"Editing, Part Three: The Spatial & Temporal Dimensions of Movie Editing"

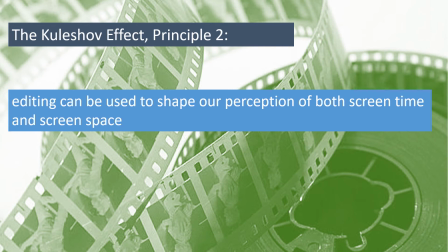245s
Not only that, but because editing is routinely used to do this in movies,
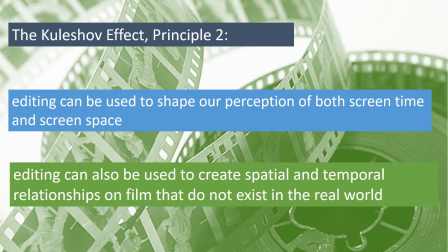250s
this principle also underpins the additional use of movie editing to create spatial and temporal relationships on film that do not exist in the real world.
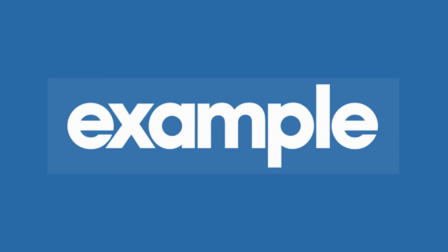260s
We see an example of this in the movie Knives Out. In our discussion of production design,
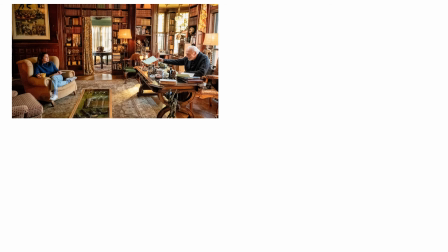267s
we looked at the way in which many of the interior scenes set in Harlan Thrombey's home in this film were shot on location at the Ames Mansion in Easton, Massachusetts. There are several scenes in this movie that also take place just outside the house, in the driveway and on the grounds surrounding it.
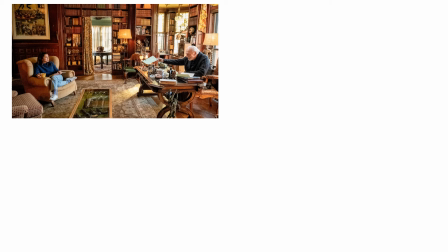286s
All of those exterior scenes were actually filmed in an entirely different location,
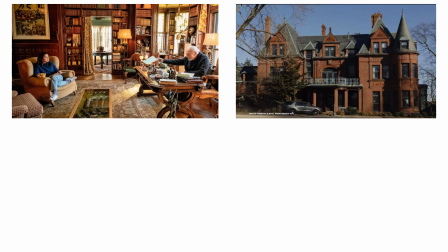291s
using a different house for the outside shots of the Thrombey home, so that the rooms inside the house in the film are actually located inside an entirely different house that is in an entirely different neighborhood, and also in an entirely different town in real life.
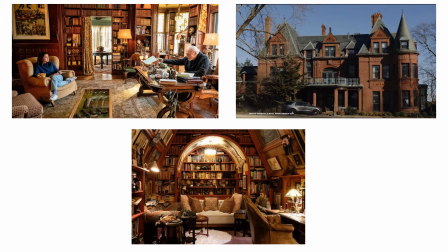308s
Moreover, Harlan's study, which is located on the top floor of the house, is not a room that exists in either real-world location, but instead was constructed on a soundstage inside a movie studio. In this film, then,
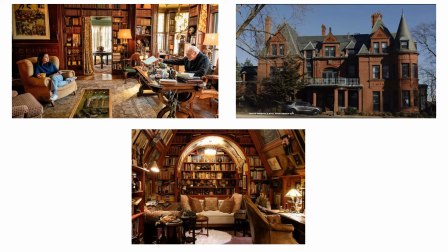323s
we have a single location and a single space represented by the house and the grounds surrounding it that only exists within the world of the film, and that is made up of 3 separate places that are actually geographically separated from one another in the real world.
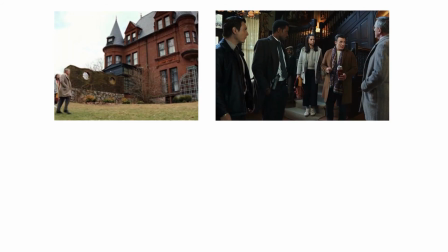341s
Likewise, in the same way that shots of characters entering the house from outside are edited together with shots of them arriving inside,
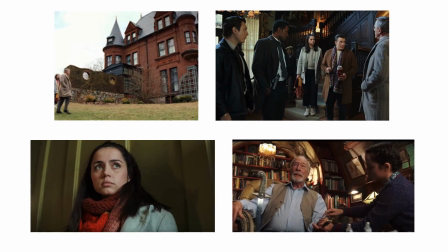348s
and shots of characters walking up the stairs are followed by scenes that take place in the study at the top of the house in order to suggest a single contiguous space, the edits between these shots also provide us with a sense of the continuous and uninterrupted passage of time,
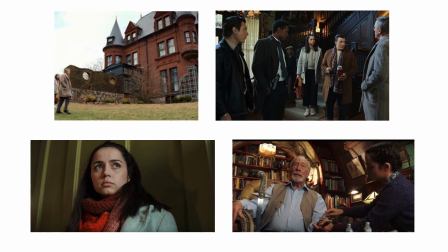365s
in spite of the fact that the 2 shots that represent this one continuous action were not only filmed in different places, but also on different days, and with a significant gap in time in terms of when they were filmed between the start of the action depicted in the first shot and the completion of that action depicted in the second shot.
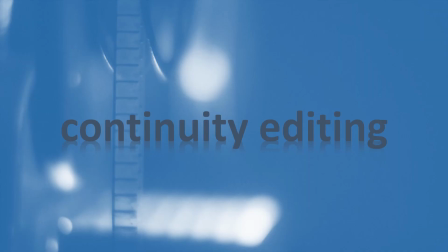385s
This ability of editing to orient us in terms of screen space within scenes, even when that space is fragmented across several different shots filmed from different camera positions and using different types of framing,
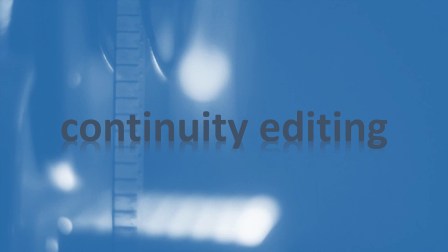399s
is the result of a specific system for film editing known as continuity editing. It is primarily continuity editing techniques, in fact, that are used in movies to help audiences keep track of the passage of time between shots and between scenes,
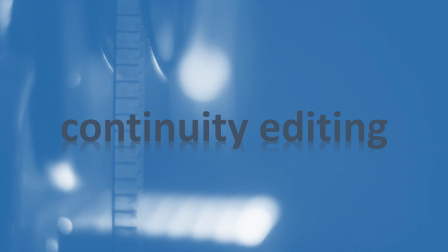415s
as well as to keep track of where characters are in relationship to each other, and also in relationship to the larger environment around them, even when we don't see them all on screen together at the same time. Our next video is going to take a more in-depth look at continuity editing,
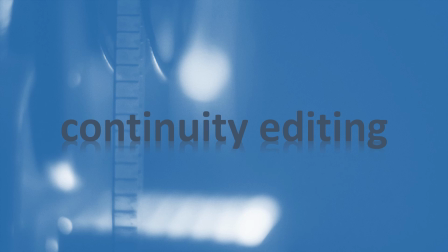435s
as well as looking at another editing technique that is also used to shape audience perceptions of the passage of screen time, elliptical editing.